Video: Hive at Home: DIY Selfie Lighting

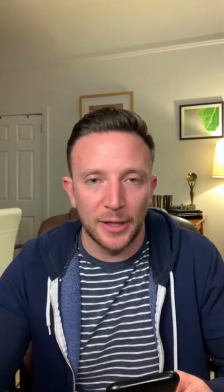So this feels really natural, this feels nice, this feels flattering, it feels dynamic, and it feels believable. So let's see if I can redo this without all my fancy toys.
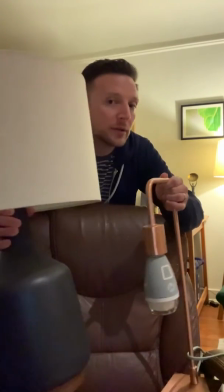We're gonna see what we can do with my 2 lamps right here to imitate the lighting we had before. So wish me luck. Okay, so I have redone the lighting for this video,
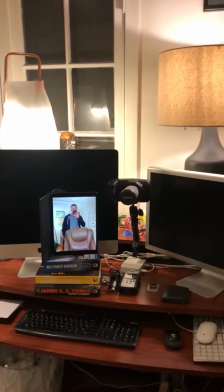but now I am using 2 lamps from my house. So the one thing I had to sacrifice was I wasn't able to keep the edge light anymore.
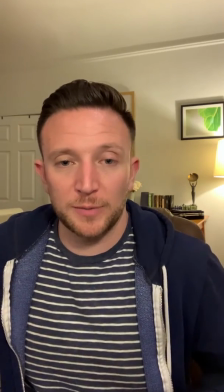That had to go, but actually I was able to rearrange my chair a little bit so that I'm getting some of the light from above,
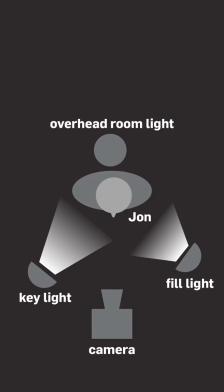so there is a little bit of contrast there. But really what I wanted to do was get that kind of key fill thing again.
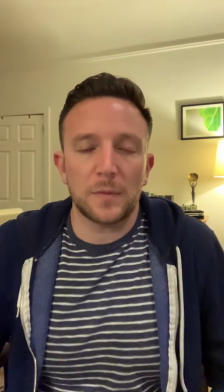So we'll take off the first light. So you can kind of see immediately, one, it got a lot darker.
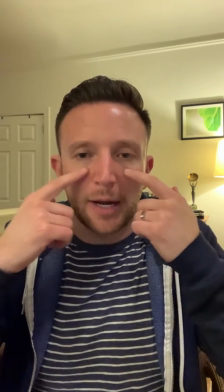Two, you get almost instantly, you start to see the area underneath my eyes, and you start to see wrinkles on my forehead.
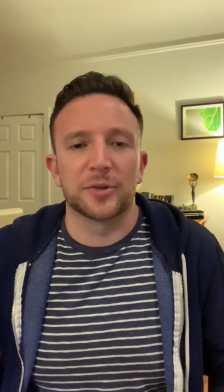And also, I think pretty immediately, we start getting into that uninteresting frame where I'm not really brighter than anything behind me.
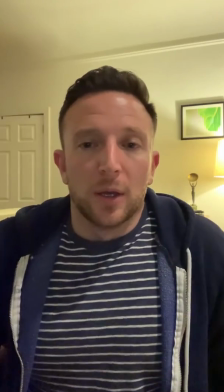So let me take off the second light and just show you how bad it really is. So now you can see there's just pockets of darkness all over.
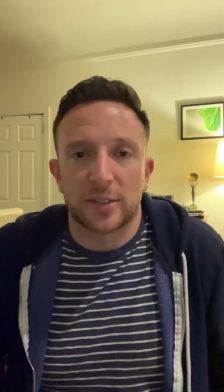Again, we start getting fuzzy because we're actually underexposed on our image.
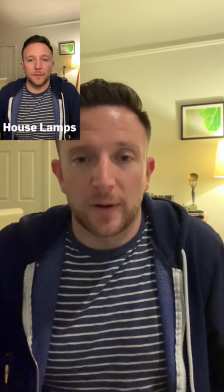And finally, we really just don't have any kind of shaping or softness at all.
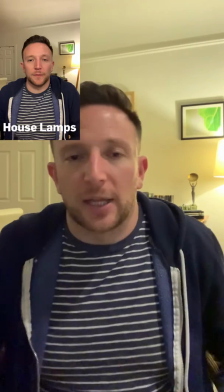It's all really just top-down light and then some backlight.
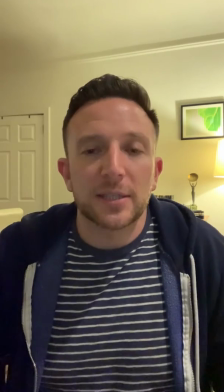So we'll add back these elements again and show you how easy it is to just really improve your video.
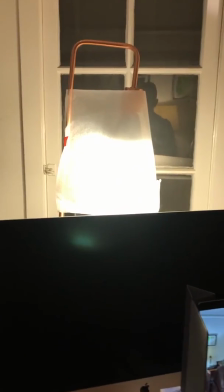So what I've done is taken the two lamps that I've shown you. One, I also added that wax paper diffusion that I was using.
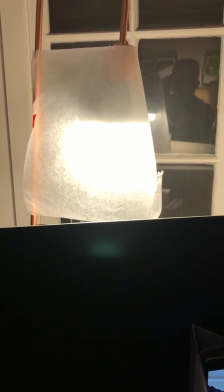So that's just some standard wax paper from my kitchen, cut it into a sheet,
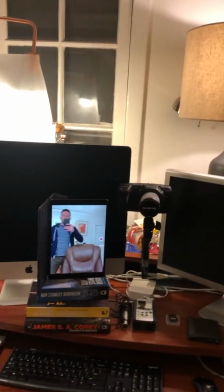and I've just got it up in front of the raw bulb that was in the lamp from my bedroom.
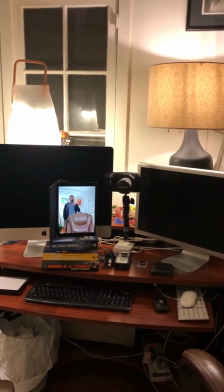And then the living room lamp that already had a lampshade on it, I've done nothing but place it just directly up and above. Okay, thanks guys for watching. I had a lot of fun trying to imitate my lighting setups with two different completely different technologies, both the Hive lights and then just what I had around in my house. To learn more about our products, please visit hivelighting.com. And while we are staying home and staying safe, we are still working. So shoot us an email, give us a call, DM us, Facebook message us. We want to hear from you, and we're more than happy to help. All right, everybody, be safe, be healthy, be well. Thank you so much for watching.